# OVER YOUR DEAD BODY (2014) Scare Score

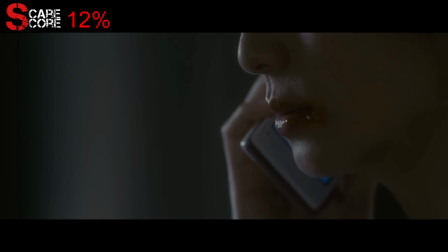8:13 Kosuke doesn't come home like he promised, because he is a thespian and rehearses his role even on his day off.
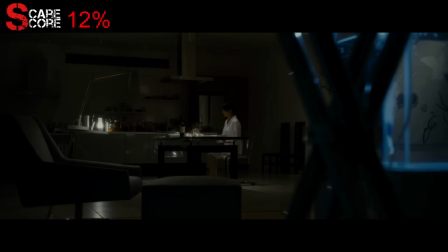8:19 We get a cool shot where Miyuki walks out of the living room and the lights cut off as if she just walked off stage.
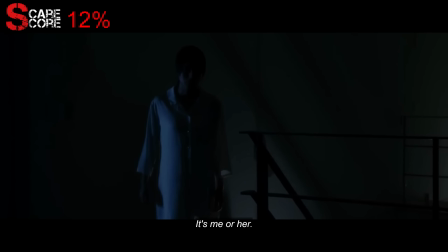8:29 She walks upstairs and somehow ends up in Ryo's apartment. She hears Ryo trying to talk Kosuke into marrying her and going to work for her father in America.
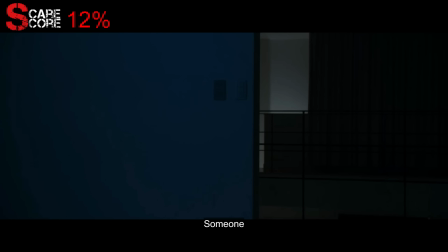8:42 She then turns around to see Miyuki staring at them and gets spooked. He goes to check it out and hears noise coming from the downstairs bathroom.
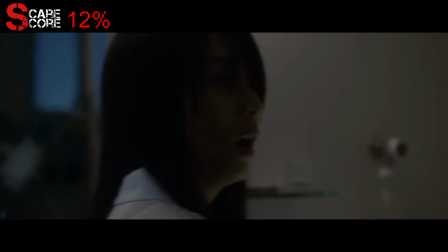8:49 He opens the door and it transitions to him opening the door to Miyuki's apartment bathroom.
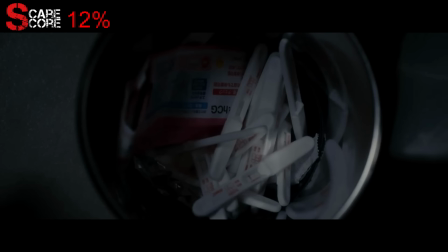8:54 Miyuki tosses yet another negative pregnancy test in a bin that is now full of them.
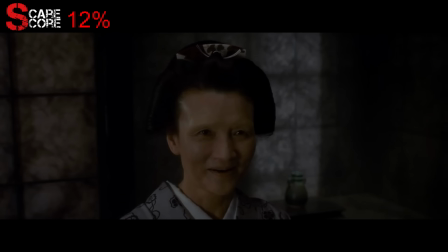8:59 Play rehearsals resume and Mr. Ito's plan has gone into effect. Iwa is visited by Mika and is given medicine for her recent illness.
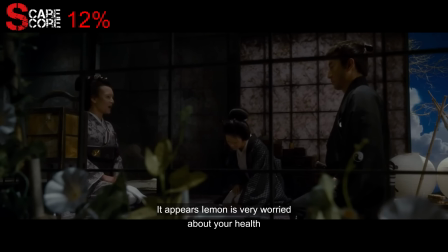9:07 Poor innocent Iwa is unaware that this is a ploy to steal her husband that he himself is a part of.
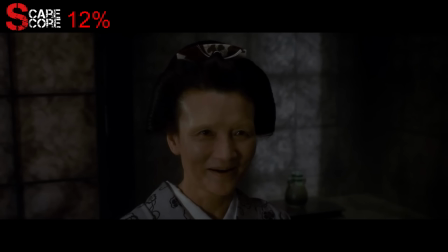9:12 While Yemon is putting on his noble husband persona, he has his yin and yang kimono on.
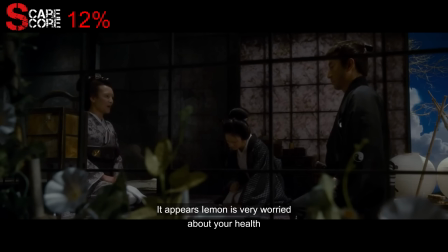9:18 This represents that he is trying to portray a side of light while his intentions are truly dark.
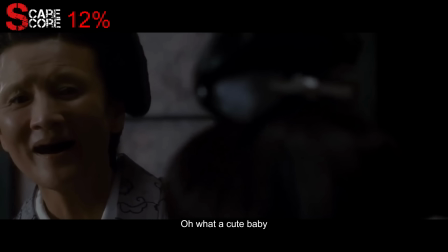9:23 Mika says that their baby boy is very cute, but what she really meant to say was creepy and nightmare inducing, just like her.
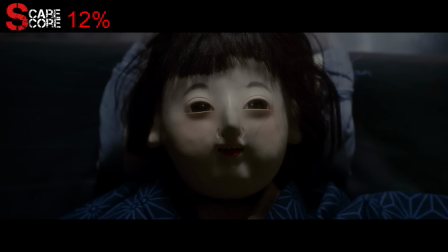9:30 The baby's face is still a doll, but we briefly see its hands turn into real human hands.
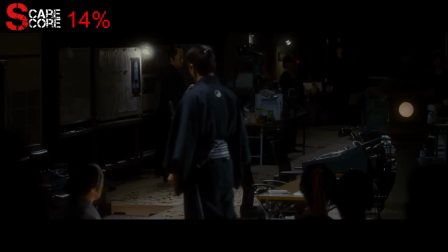9:38 Yemon and Mika walk off stage but continue their performance, showing that the line between the play and the real world has truly become blurred.
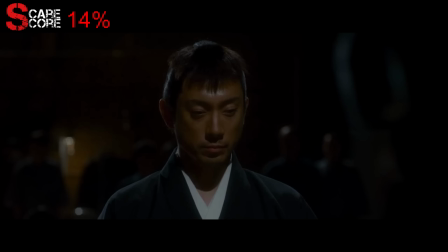9:46 Mika says that the medicine is not fatal but is meant to disfigure her and make her ugly.
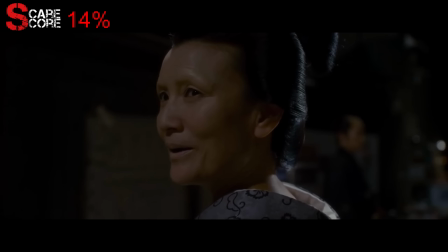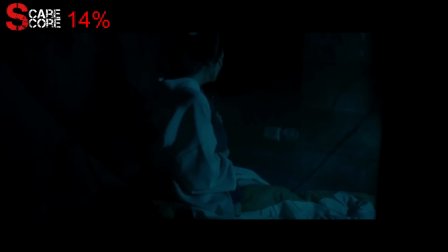9:56 As Iwa's condition worsens, her baby boy Ichinosuke cries uncontrollably.
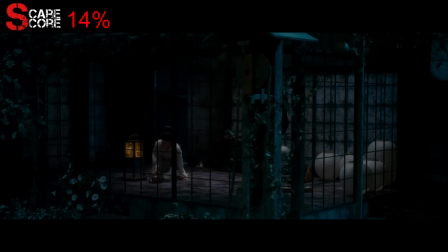10:01 Because she is breastfeeding, some of the medicine may have gotten into his system. Iwa begins questioning the medicine, but Yemon guilt trips her into continuing to take it.
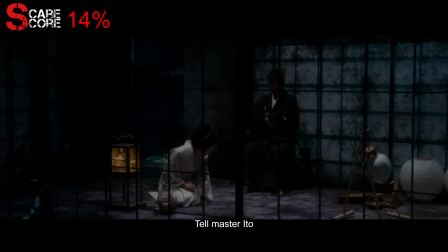10:10 In a truly menacing shot, Yemon sits behind Iwa with his arms crossed, watching her take the medicine he knows is harming her.
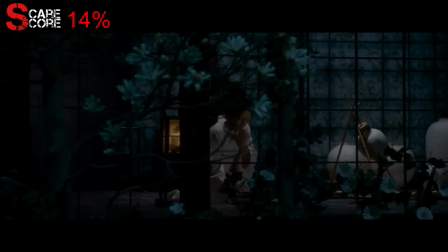10:17 He is a despicable and truly selfish man.
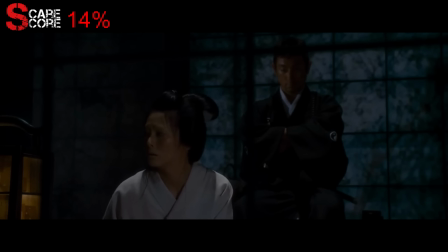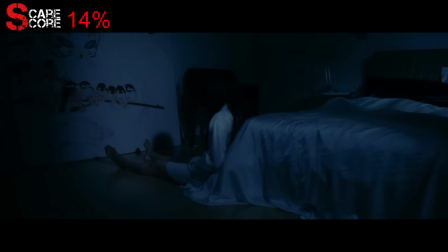10:26 The night Kosuke is supposed to come home, he doesn't show up. Miyuki is sitting alone in the dark and seemingly talking to herself.
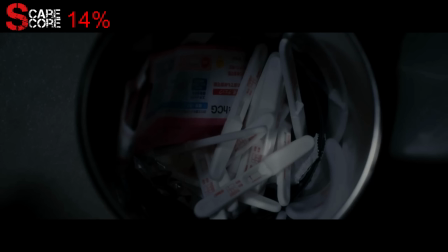10:33 However, she is talking to the baby that she believes to be inside of her stomach. This would explain why she kept taking pregnancy tests, although they all showed negative results.
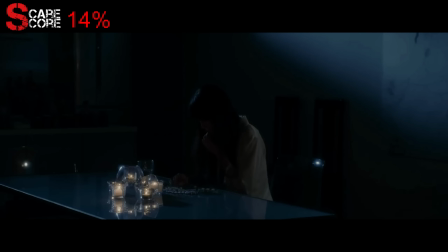10:42 She goes to the kitchen and grabs a bunch of painkillers. She then proceeds to down them faster than when Patrick took part in the Krabby Patty eating contest.
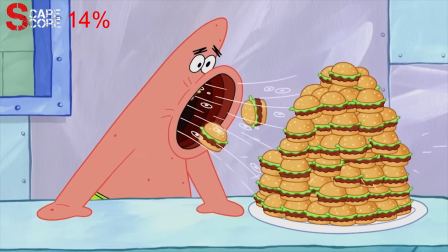10:50 The amount of patties being consumed is astounding!
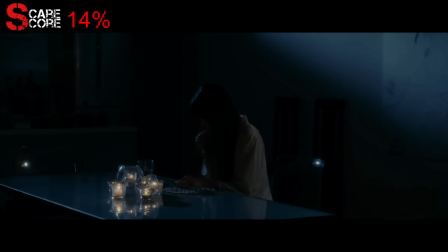10:54 I first thought she was trying to take her own life, but she does something equally, if not more, disturbing.
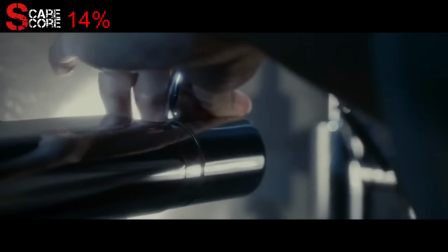11:00 She grabs a bunch of sharp kitchenware and sterilizes them. She then goes into the shower and reminds us all that we are in fact watching a Takashi Miike film.
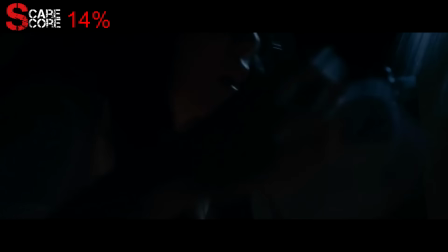11:08 She then proceeds to perform a freaking abortion on herself. My goodness, this scene is super uncomfortable to sit through for obvious reasons.
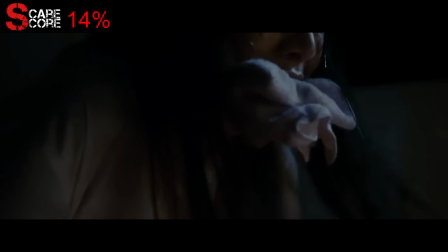11:17 Although disturbing in concept and uncomfortable to sit through, it's not enough to earn traditional scare points.
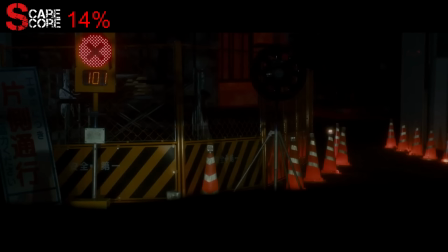11:22 Kosuke arrives in front of the neighborhood and sees Miyuki creepily hiding in the dark.
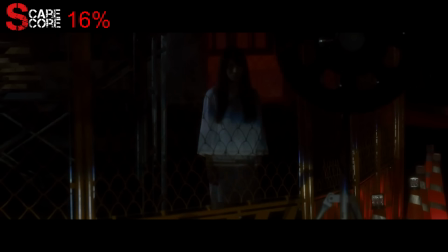11:27 She looks at him emotionless and disappears a lot like this.
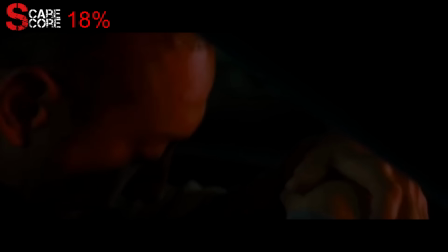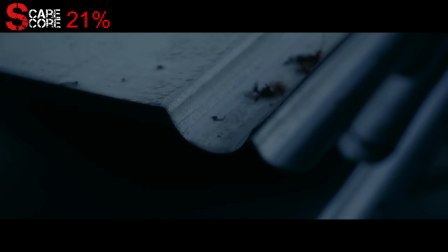11:38 She reappears in front of the car and breaks through his windshield. The sheets of metal from the beginning of the film start to shake and decapitate him.
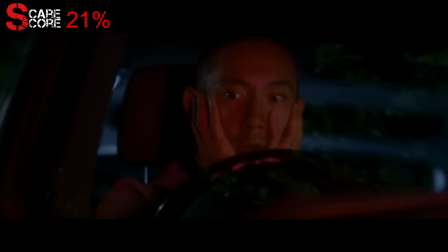11:46 Unfortunately, this was just a dream. He wakes up terrified and more shocked than I was when my father actually came back.
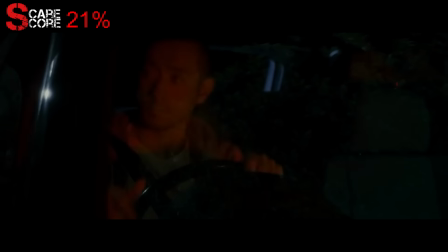11:53 Unfortunately, just like this, that was just a dream. This was pretty much the first traditional scare scene of the film and is pretty effective.
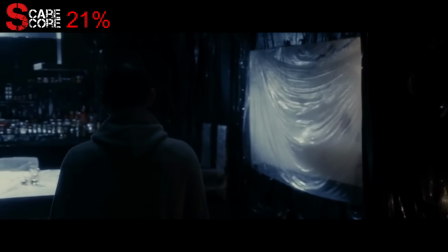12:01 He goes into Miyuki's apartment, which is now covered in plastic all over. He calls out to Miyuki but doesn't get a response.
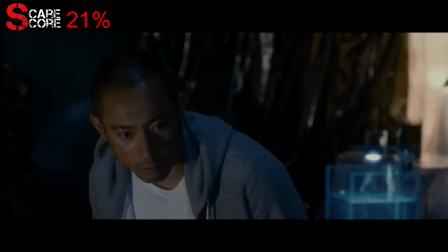12:08 He steps on a pinkish bloody puddle and we see that the blood trails all the way up the stairs.
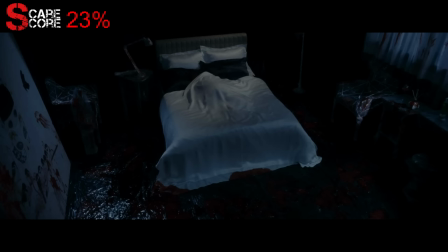12:12 In a very haunting image, he finds her lying in bed covered in blood.